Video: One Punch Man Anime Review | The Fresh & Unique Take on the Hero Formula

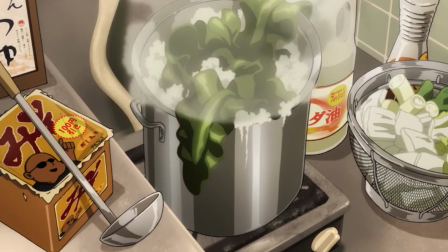490s
Up to that point, I was having fun, but something felt missing, and I think what it was is because Saitama didn't have a goal,
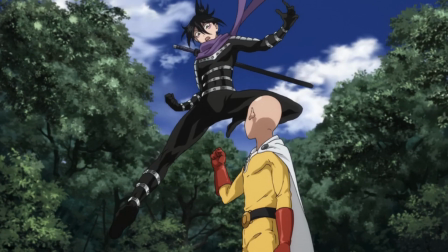496s
it was hard to root for him because he always will win even if he is bored. So when he gets a low ranking in the hero system, you want to see him rise to rank S number 1.
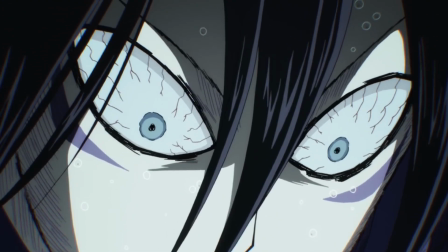505s
You start thinking that even though physically he is the best, he still has goals to work towards, so as we start rooting for him, you are interested in this large supporting cast.
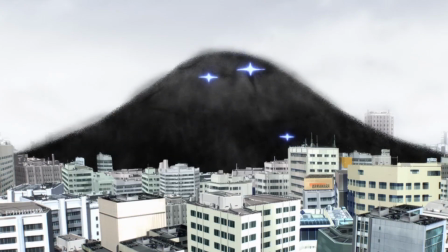513s
One Punch Man started off as a fun comedy with great action, that was well directed and full of thought for the power system with how fights would go down.
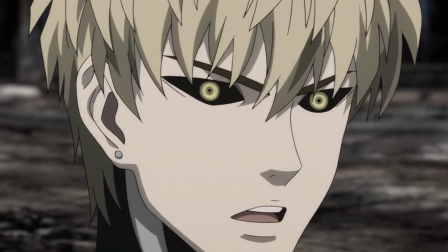520s
But once you get into this tale, the story of Saitama and Genesis climbing the rankings while dealing with the shonen design obstacles never stopped amusing me,
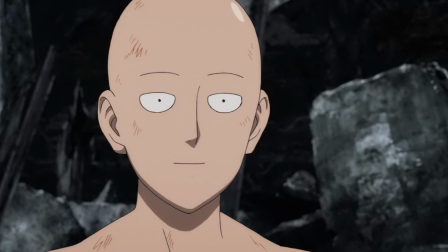529s
because in terms of depicting what a hero truly is and should aim to be,
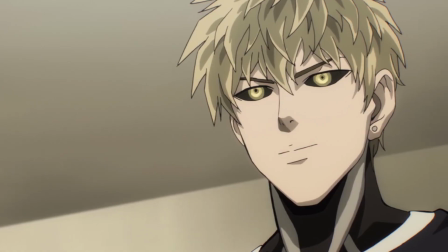532s
Saitama is one of the best examples in all of anime, where a joke of a character actually gets fleshed out in hilariously entertaining ways,
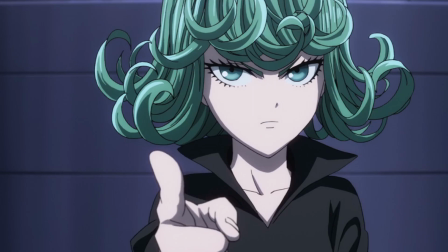539s
because at every possible moment he could jump in the rankings because,
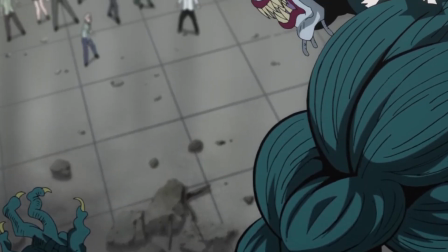542s
well, he deserves to be at the top, he always puts others first and sacrifices himself for the good of others who easily would toss him to the curb for their own self-gain.
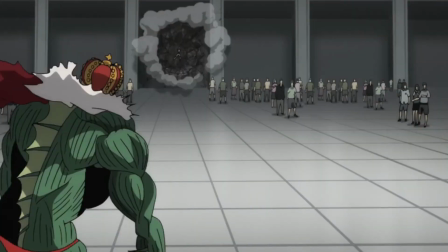551s
One Punch Man is so much more than a singular joke about an overpowered bald man,
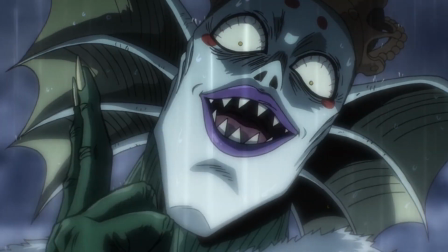555s
but rather it's a tale of what a hero should be while deconstructing this oversaturated battle shonen genre.
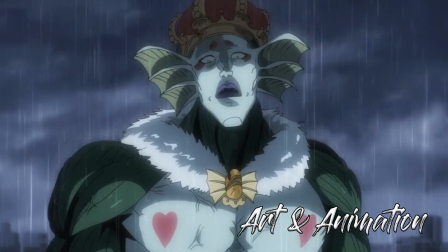560s
Visually, I think season 1 of One Punch Man is one of the best looking TV anime to have ever come out.
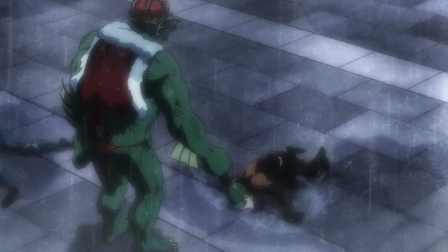565s
People still love to throw around the term budget to explain why something looks good, and even though I've discussed this topic plenty of times, it needs to be restated here.
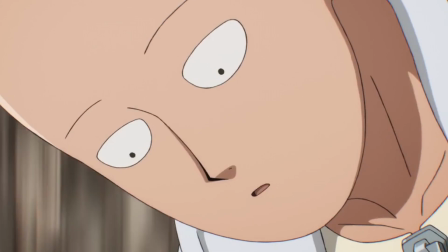572s
One Punch Man doesn't look great because it has more money than your average anime. In fact, it's been confirmed One Punch Man had a very average budget, as like most anime out there.
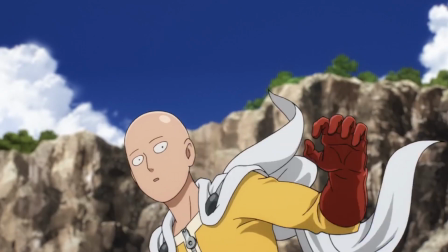580s
What makes or break an anime's visuals are a few key areas: the talent of the team,
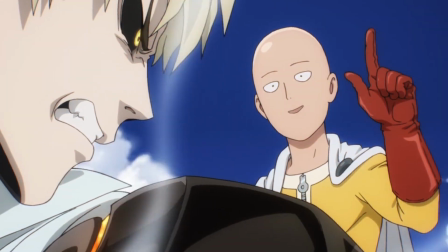585s
the amount of time animators have to work on frames, how many people are working on it, as too many cooks in the kitchen isn't a good thing,
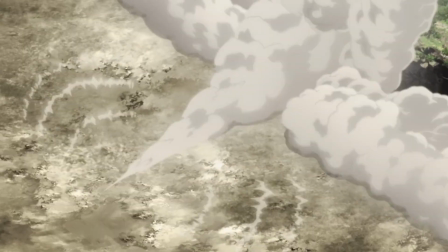591s
strong leadership, passion for the project, like in the case of the director here and the animators working on One Punch Man, etc.
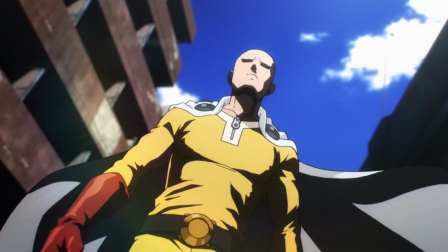597s
The more money you throw at something generally makes it look worse, because it means you have to hire more and more animators to get something done on time,
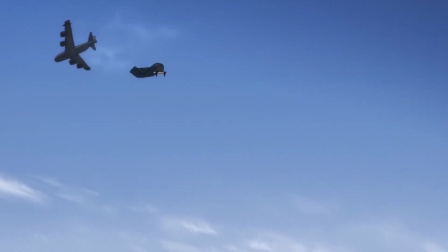604s
which in result leads to sloppy looking visuals that are inconsistent from the last shot and prior episodes.
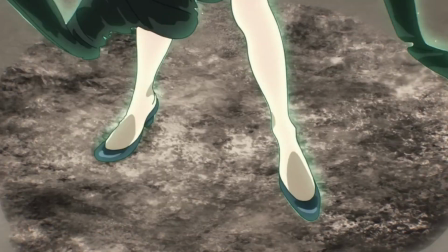609s
Because One Punch Man had a strong schedule and passionate leadership, animators had the time to refine every shot,
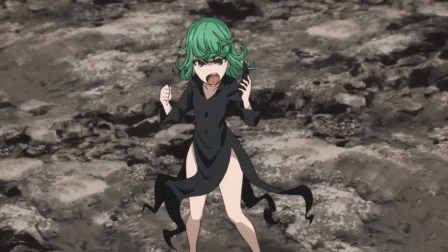615s
and in doing so, because they didn't have to rush every single action sequence, like you'll see with many big productions,
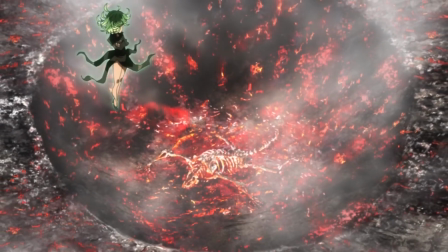620s
you get this as an end result: sharp character designs, fluid movements, and sakuga every episode.
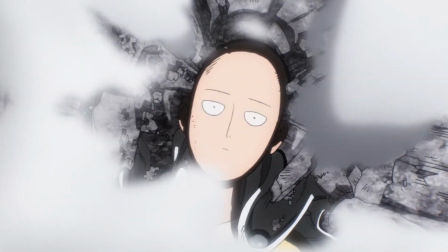625s
Most studios are overworked and rushed because there's too much anime being made and not enough staff to go around.
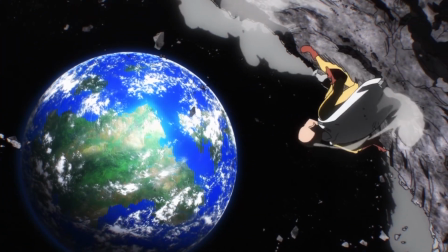631s
One Punch Man is the holy grail of anime production,
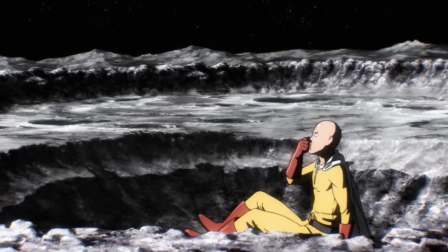634s
where all the areas clicked and you see what an average anime budget should look like when studios and teams aren't pushed to their breaking limit.
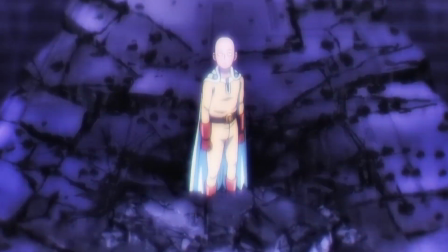640s
My favorite area to the visuals, however, is actually the character designs. Saitama might be one of the best looking characters in any shonen.
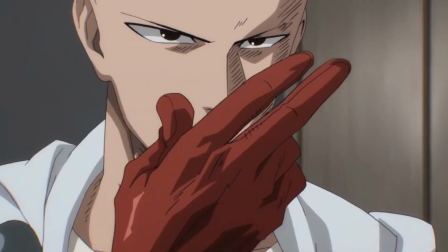646s
He's plain boring, and because of his design, his personality pops out all the better.
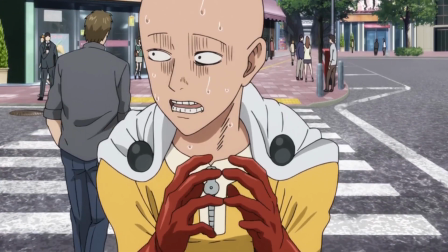650s
This is a man with a thousand faces, so when he transitions from monotone to the best face imaginable, the impact is all the better.
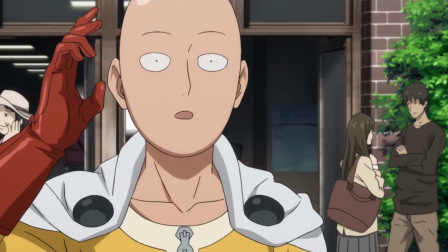657s
Every villain feels right at home, silly, powerful, and what you'd hope to see in a series such as this.
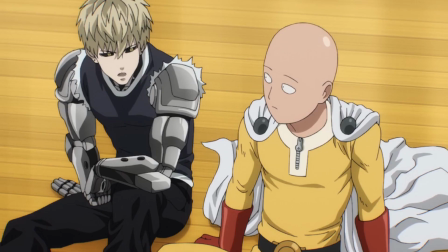662s
Something to seem menacing, which makes their defeat all the funnier. Genis, as I mentioned earlier, had the anti-hero villain look at first glance,
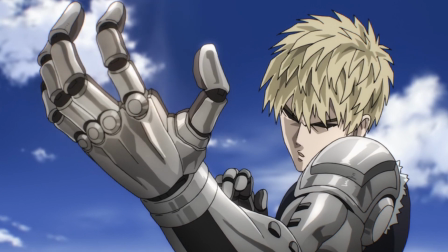670s
so seeing his character grow makes that design feel quite polar opposite to his goal, which was a nice contrast that I found.
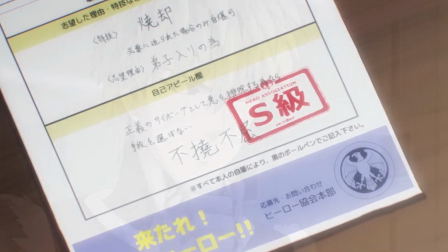676s
As usually, when I see a cyborg character, I expect no emotion, just a one-note design,
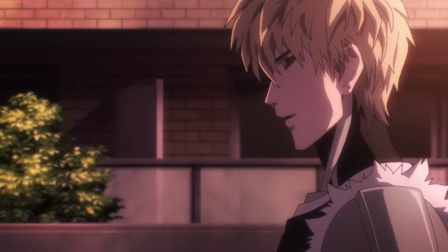681s
but his visuals complemented his fairly interesting character arc that ranges from total badass to lovable and clueless goofball that Saitama manipulates a good amount.
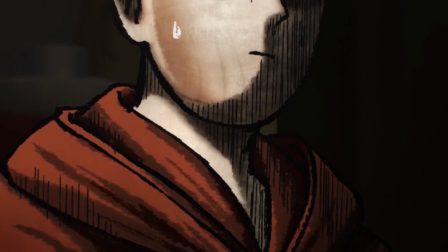689s
I truly don't believe that this anime dips visually. Every shot feels well detailed, polished, and when things go silly or highly action driven, the shifts in style always felt well executed,
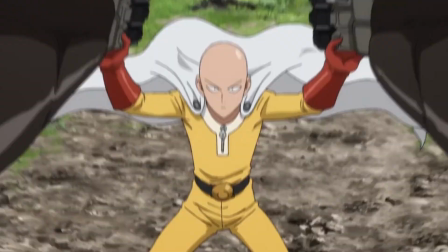698s
and you don't walk out thinking anything other than please let more studios have time to refine their shots,
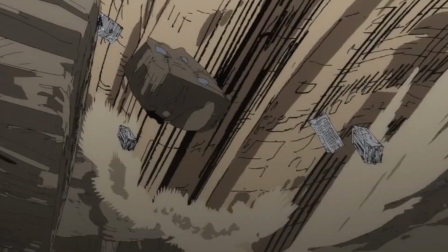703s
because this shouldn't be an anomaly and should be the standard if only anime production wasn't so crunch heavy.
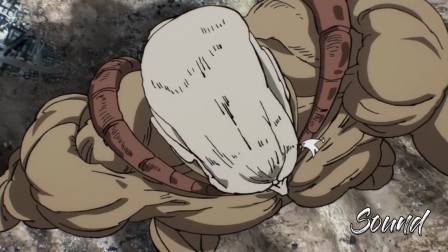708s
The sound direction for this anime ranges from comical to metal as hell. The OST was made for me.
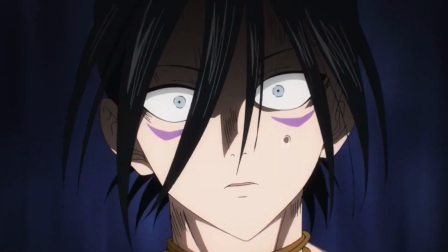714s
Heavy riffs, intense drums, really just thrashing and headbanging songs meant to make this spectacle all the more intense.
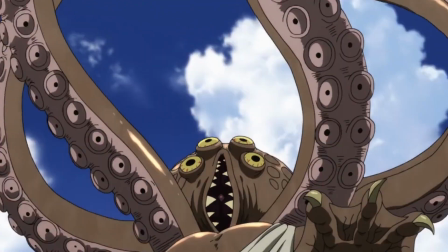720s
Electric guitars, piano melodies and ballads, electronic pieces, it's really perfection, and every single song in this OST is as close to perfect,
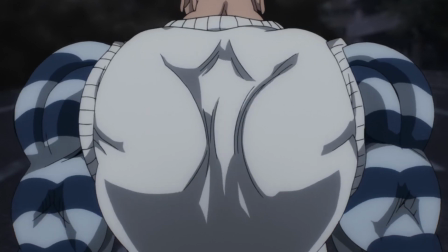728s
which after hearing the opening for the first time, you won't be surprised by the soundtrack as you actually enter the episodes.